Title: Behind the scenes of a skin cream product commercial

Hey guys, what's up and welcome back to the channel. Now, it's been a while since I've done one of these videos, but in today's video, I'm going to be taking you behind the scenes of how I created a video commercial for this product.
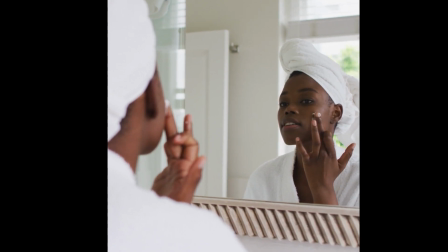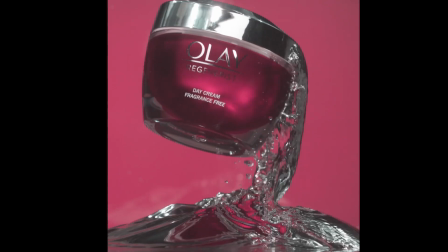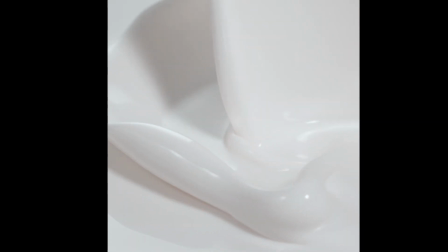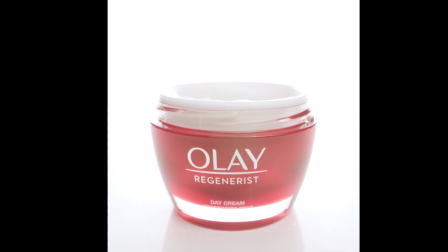Right, so if you want to see the breakdown of how that was made, definitely do stick around until the end. Welcome back to the channel, guys, and if you're new here, do consider subscribing if you want to see more content like this. Before we begin though, guys, I just want to say that this ad was not commissioned by Olay. This is a personal project. This is a spec ad. There's some ideas that I wanted to execute for a while now, and this was just an opportunity for me to do that. And this particular product was chosen for, just for a couple of reasons. I mean, I like the aesthetic, I like the look of this. It's really beautiful, and I thought, I can do something really cool with this product. Okay, so what we're gonna do first is I'm gonna walk you through the video, and then I'm gonna take you through the behind the scenes of the shots and give you the shot breakdown. And then finally, I'm gonna take you into the editing suite and show you how that was put together. So let's go for the walkthrough and let's check out the video.
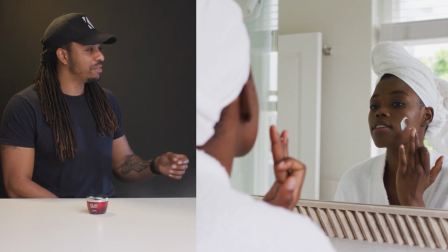83s
So this is the first shot. Now, this sets the tone. It's of a beautiful woman applying skin cream of some description to her face.
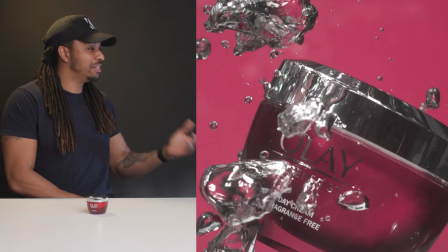90s
And you're thinking, oh, face cream, and then boom. So we get a glimpse of the jar, which is revealed in a rush of refreshing bubbles.
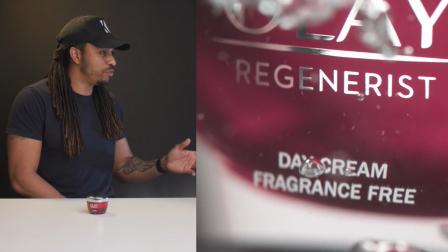98s
We then move into a close-up. So if you didn't catch it before, you know for sure it's a day cream and it's fragrance-free, right?
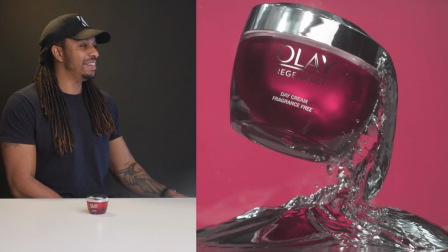105s
So then now we have a super slow motion sexy shot, and everything about it screams hydration.
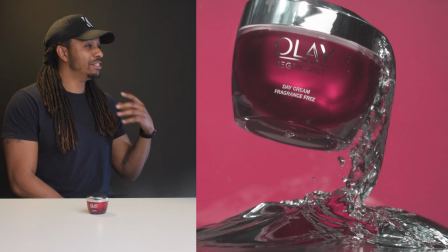111s
The water and everything thinks, you know what, this is a really supple kind of hydrating product.
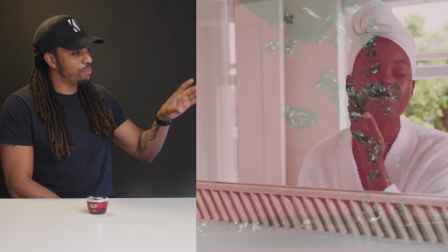116s
So that shot then fades into the model, and these droplets from the water splash actually looks like they're just being absorbed by her skin, right?
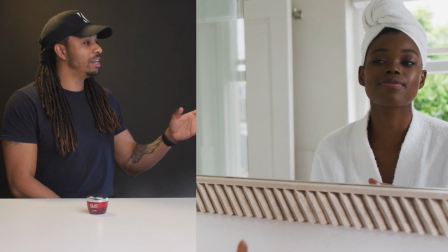125s
She looks happy, her skin looks happy. What's next? Okay, let's talk about the silky, nourishing texture of this cream.
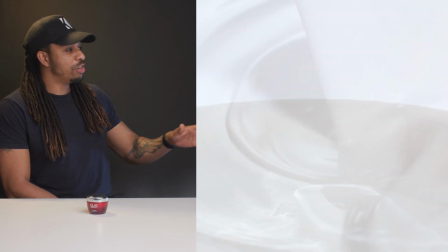132s
I mean, it looks like you can eat that stuff, right? Then we're gonna pull back from that to reveal the hero of this video.
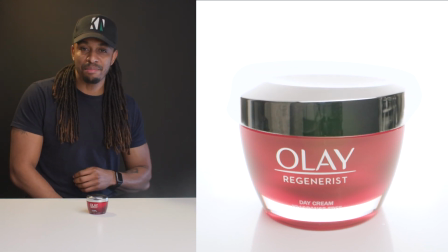138s
And don't forget the lid. Boom, it's a wrap. Okay, so I'm gonna quickly break down these shots to show how they were done, starting with the bubbles.
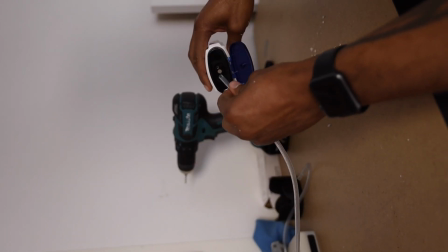147s
Okay, so these were done in a water tank, and to create the bubbles, what I did was I drilled some holes in this empty shampoo bottle and attached a tube to the cap like so,
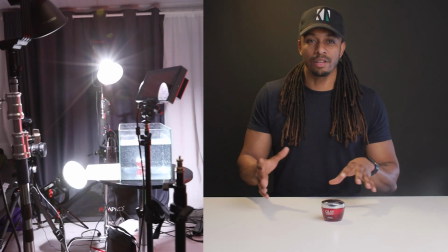155s
and just blew some bubbles until I got something that I liked. And here's a quick look at the lighting setup, and all the lights were on full power for this. The second one, which is actually my favorite, was shot with a high-speed camera, the Chronos 2.1 HD.
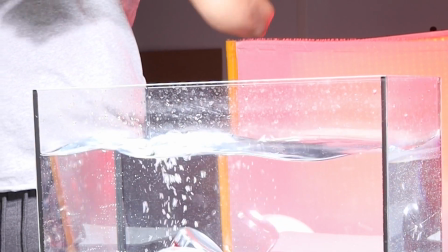169s
And I just dropped this into the tank a few times at various angles and then selected the best shot.
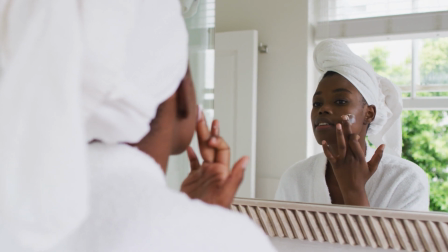174s
Now, these shots of the model were from a stock footage website that I have a subscription for, and they definitely work for this assignment. The next shot was a bit messy in real life, actually. Again, using the high-speed camera at 1,000 frames per second,
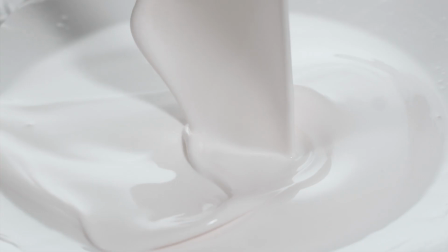187s
I just poured single cream from a flat container so we can get that wide curtain shape, and then selected the best couple of seconds for that shot. Now, this final shot was the most complex of them all. It was a mix of hand-eye coordination and a 3-axis move using the Rhino slider, and I'll explain.
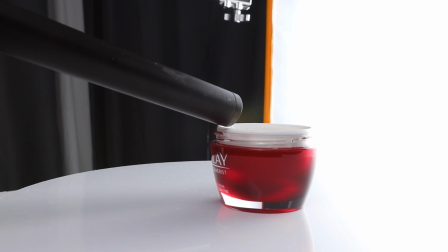205s
So I used the probe lens for this shot to get right into the landscape of the cream, which I had to carve out myself, by the way.
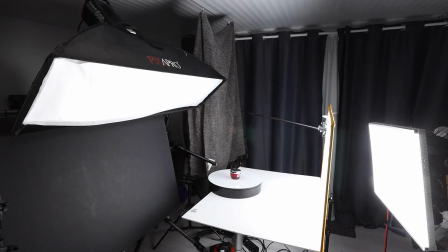211s
So the product is sitting on a turntable with a white top, so it blends into the background seamlessly.
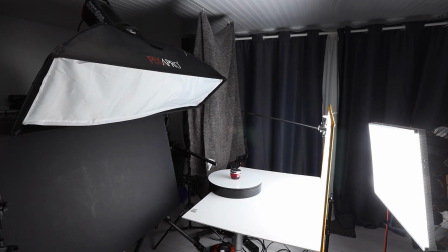217s
It's backlit by this LED light panel at the back, and if you want to see how I built that LED panel, click the card above and save that for later so you can check it out. So the shot starts with the product spinning on the turntable.
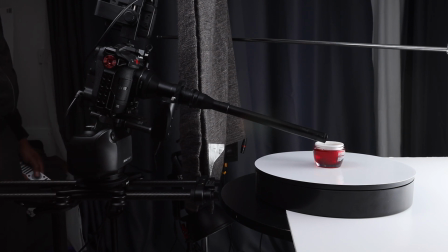230s
So as the label gets to the front, I stop the turntable with a remote, and just as it's coming to a stop, I then activate the pre-programmed move on the R2 slider, which pulls back,
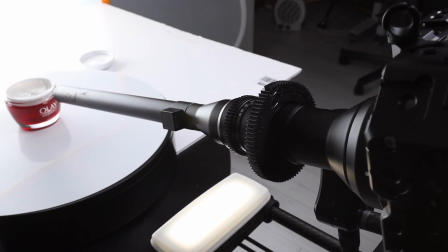240s
it pans up, and changes focus simultaneously. So all those 3 actions are done at the same time to create that end shot.